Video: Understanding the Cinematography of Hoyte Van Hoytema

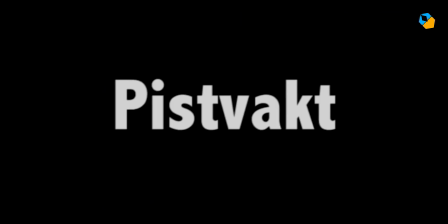(0:07)
Hi, my name is Sarish Sudhakaran and in this video, we'll analyze the cinematography of Hojta won Hojtima.
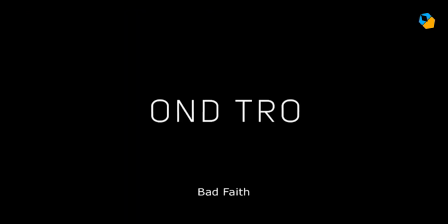(0:13)
The goal is to break down his techniques so you have a starting place to learn more about his work.
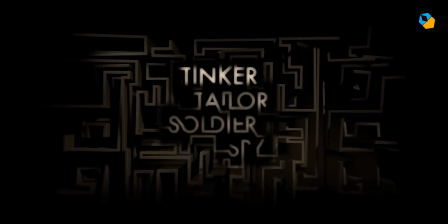(0:19)
First of all, I find it disturbing when people say Hojtima is an overnight success.
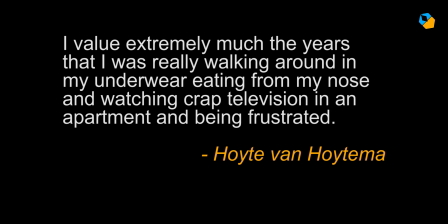(0:24)
He was rejected twice by the Netherlands Film Academy and had to move to the National Film School in Poland. But the problem was nobody spoke English there and he didn't speak Polish. And then he dropped out.
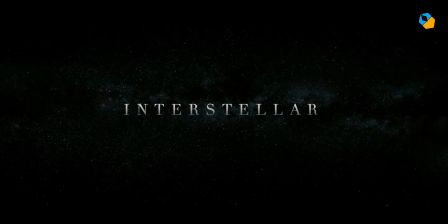(0:36)
From his student film to the mind-blowing scope of Interstellar and Spectre, he has had a long, hard journey.
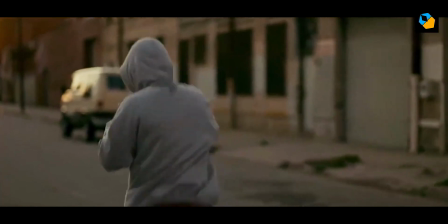(0:44)
Before I get into his cinematography, there are some curious facts about Haitama you'll find interesting.
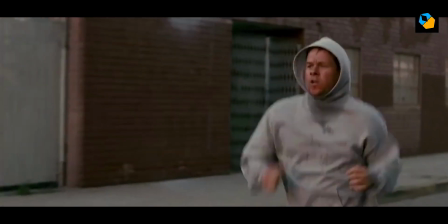(0:49)
For one, though he has only shot about 15 movies, he has used almost every type of camera out there.
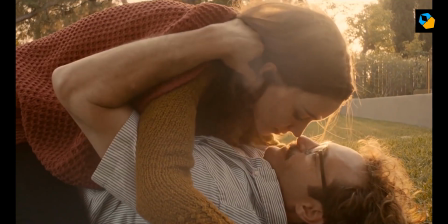(0:56)
The Alexa and Red, Arri, Panavision and Aiden Penelope film cameras, and even broadcast cameras, all for feature film work.
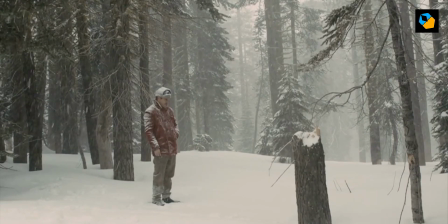(1:05)
He has also used most kinds of lenses,
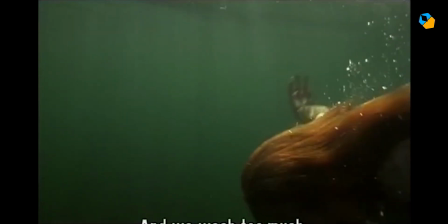(1:07)
from Zeiss Superspeeds to ARRI Master Primes to Cooks to Primos to Optimus and even Canon and Mamiya lenses.
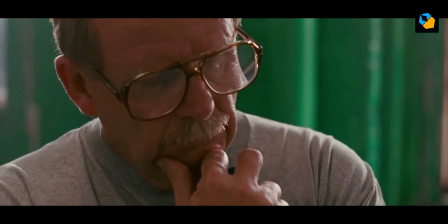(1:15)
He has shot in almost every aspect ratio.
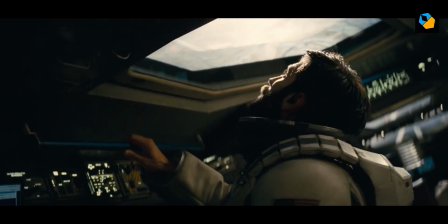(1:18)
He has shot in both 35mm and 65mm IMAX film, on both Fuji and Kodak stocks,
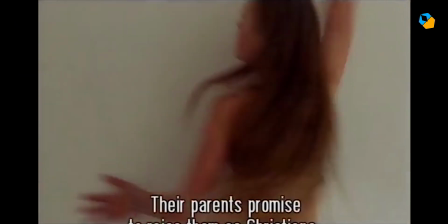(1:24)
has used trans lights and front projection, And finally, he is also a member of no less than three cinematography associations,
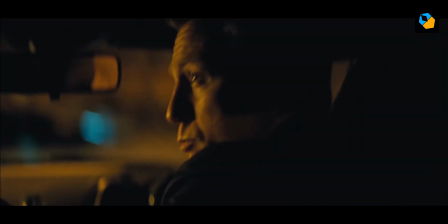(1:33)
the NSC, FSF, and, only a few months ago, the ASC.
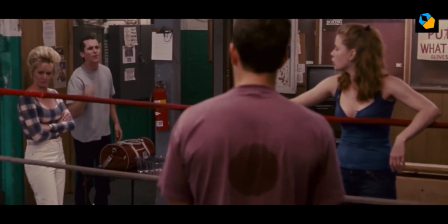(1:39)
Hoytema prefers a naturalistic style and doesn't like drawing attention to his lighting.
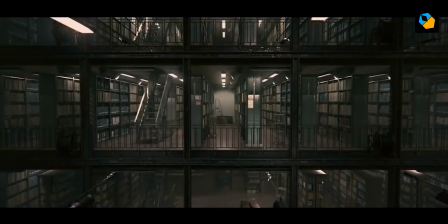(1:44)
He loves to place his lights outside the staging area, and preferably outside the set if he can get away with it.
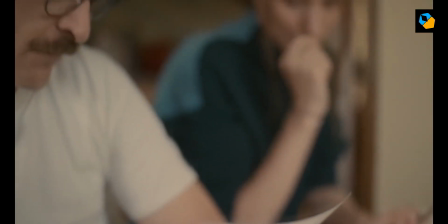(1:51)
When lighting interiors, he uses HMIs bound through light grids or full grids through windows.
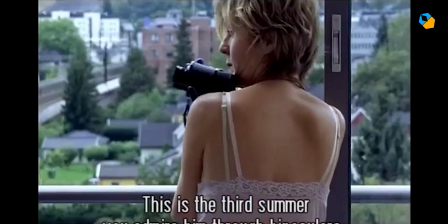(1:57)
He exposes faces at normal exposure, unlike most other DPs who tend to overexpose the face a bit.
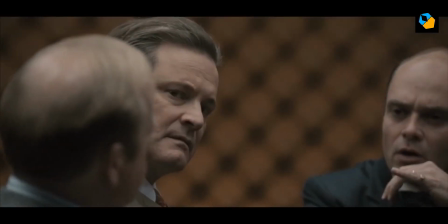(2:03)
He prefers to create mood by slightly underexposing his shot, and he loves the texture film grain introduces into the image.
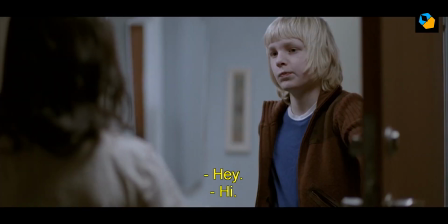(2:11)
His backgrounds are almost always at the same light levels as the faces. He also avoids lighting to a precise contrast ratio.
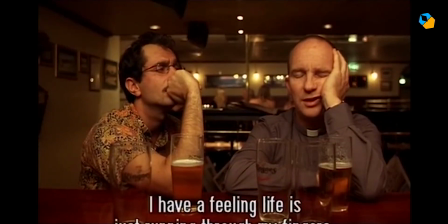(2:19)
Instead, he lights for key and then decides to fill or not, depending on how the scene feels.
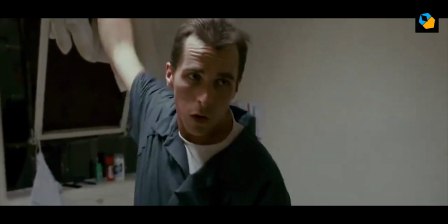(2:25)
He typically top or side lights his actors, and this is also due to his lighting strategy of having to place sources away from the set.
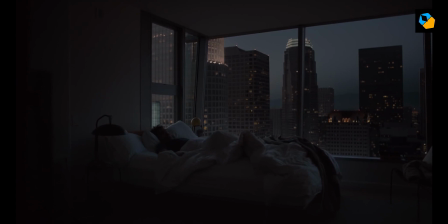(2:34)
Usually, he bounces or pushes light through, creating large, diffused sources that play on the overall scene and provide a soft light.
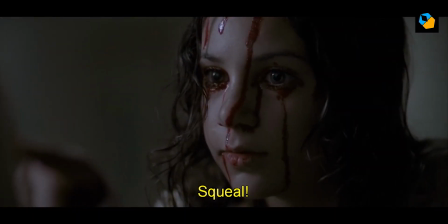(2:43)
The primary concern is mood, whether we're talking about an intimate vampire story, a training ring, or even something as glamorous as a Bond film.
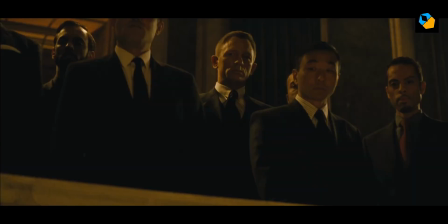(2:52)
His work is not film noir, by which I mean he doesn't light his shadows to go black, he prefers to see detail and texture in the shadows.
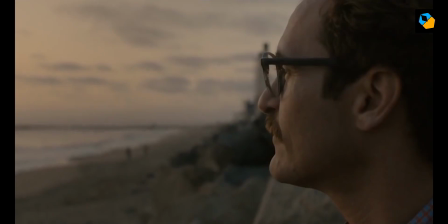(3:01)
The extra light he adds is to create interest. For lack of a better word, I'm just going to say it's a kiss of light.
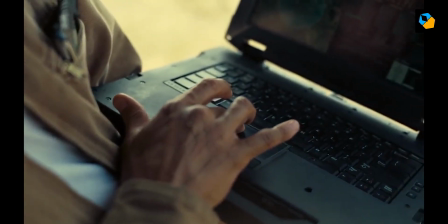(3:08)
He shoots with all kinds of focal lengths, and his favorite for close-ups and mid-shots is the 35mm,
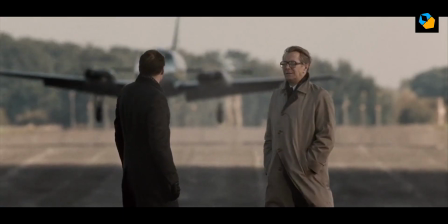(3:15)
which translates to roughly 50mm on a full-frame DSLR.
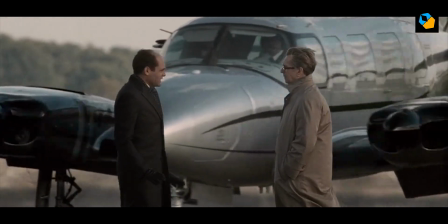(3:19)
He has even used a 2000mm lens to achieve some stellar results.
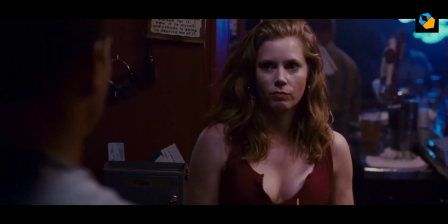(3:25)
Normally, he just uses an ND filter. He adds a plus or minus green, CTO or CTB gel to subtly change colors in camera.
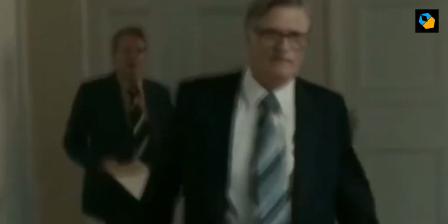(3:34)
You can see he tends towards a warmer skin tone most of the time.
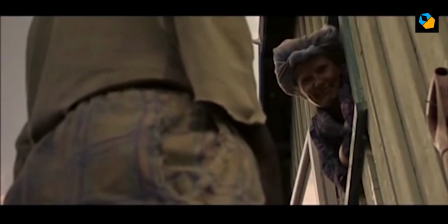(3:38)
He also backlights his actors to separate them from the background, but his use of backlight is subtle and not intended to draw attention to itself. It purely serves a functional purpose. Most of the time, his top light also serves as a hair light.
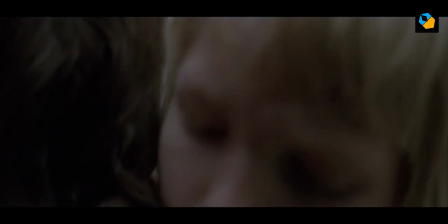(3:54)
He loves to shoot wide open for a shallow depth of field look. It makes focus pulling tougher, but it allows his camera to get more intimate with his actors.
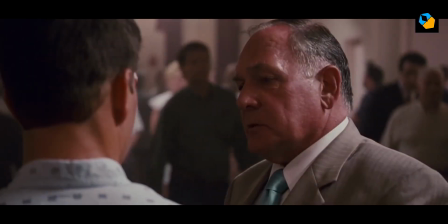(4:03)
In interiors, he tries to shoot at t1.3 or t2, and for the IMAX shots in Interstellar,
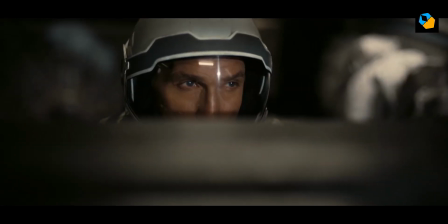(4:10)
he shot at about t2.8 to t4 because it gives you a similar shallow depth of field at those levels.